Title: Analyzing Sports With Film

If we needed any proof of the value of these pictures, the concentration with which they were received and the impression they made furnished it. Now, before we wind up, let me toss in one or two tips for your cameraman.
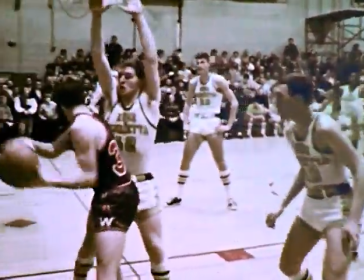(9:20)
For games, floor or ground shots can be dramatic,
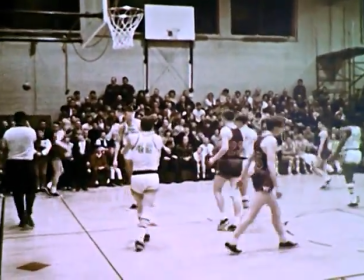(9:24)
but to see all the action and all the play on both sides, get your man up high.
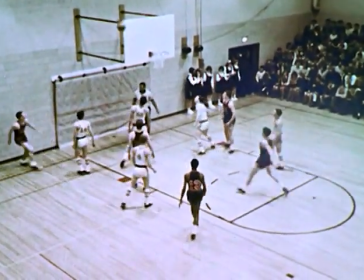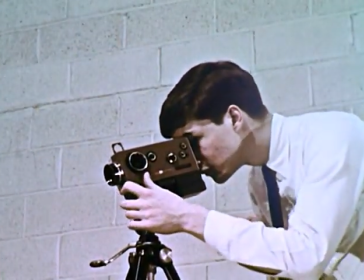(9:37)
If possible, give him plenty of working room so he can follow the action freely.
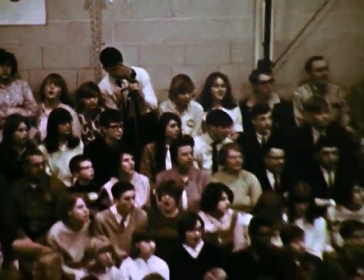(9:43)
If he's jammed in somewhere, the crowd is bound to get in his way, particularly if the going gets exciting.
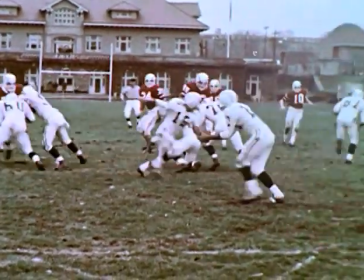(9:51)
Again, here's a quick kick from the ground. Nice shot of the kicker, but that's about all.
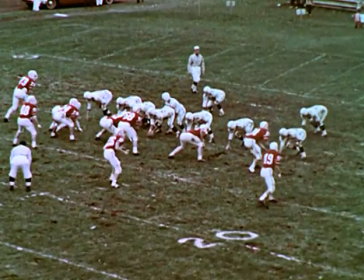(9:57)
Here's the same kick in slower motion and from a high angle.
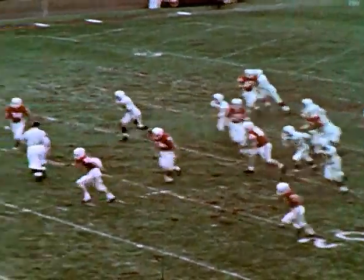(10:01)
You see every man, every assignment, and you see how the play turned out.
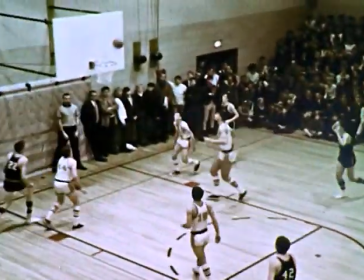(10:09)
For football, basketball, soccer, and similar games,
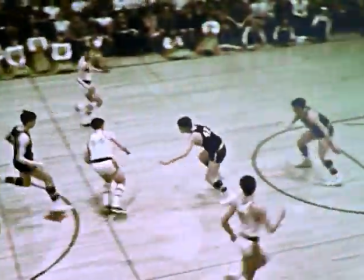(10:13)
the best general rule is to set your zoom lens for a picture just big enough to catch every significant man in the play and no more.
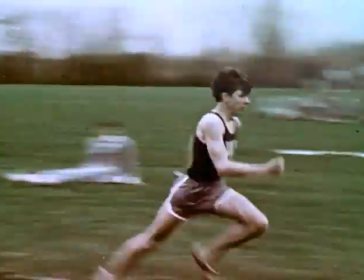(10:23)
For individual performances, keep in tight and slow the faster actions down with your speed control.
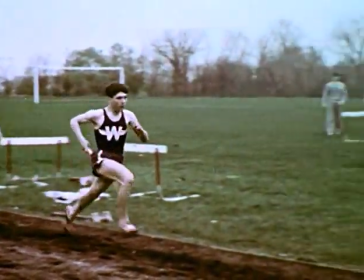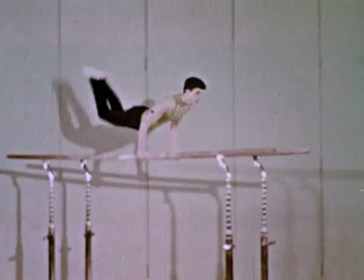(10:35)
With the foolproof Kodak Sports Analysis Team, these few tips and a little experience,
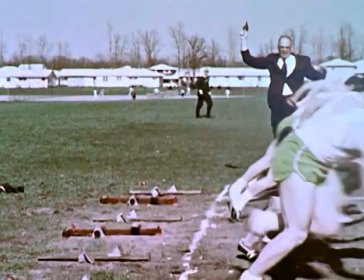(10:41)
any student or faculty member can get shots like this every time.
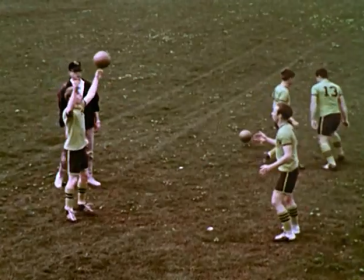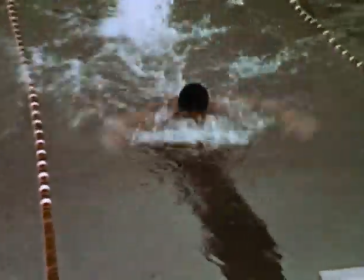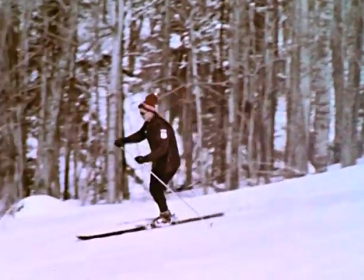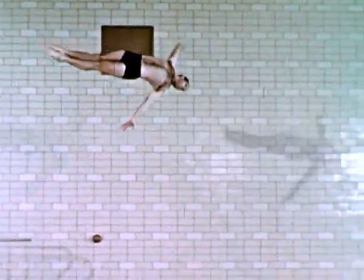So I guess that's about all I have to say for today. But my one last word to every coach who wants his boys to live up to their full potential, and what coach doesn't, analyze your sport with film.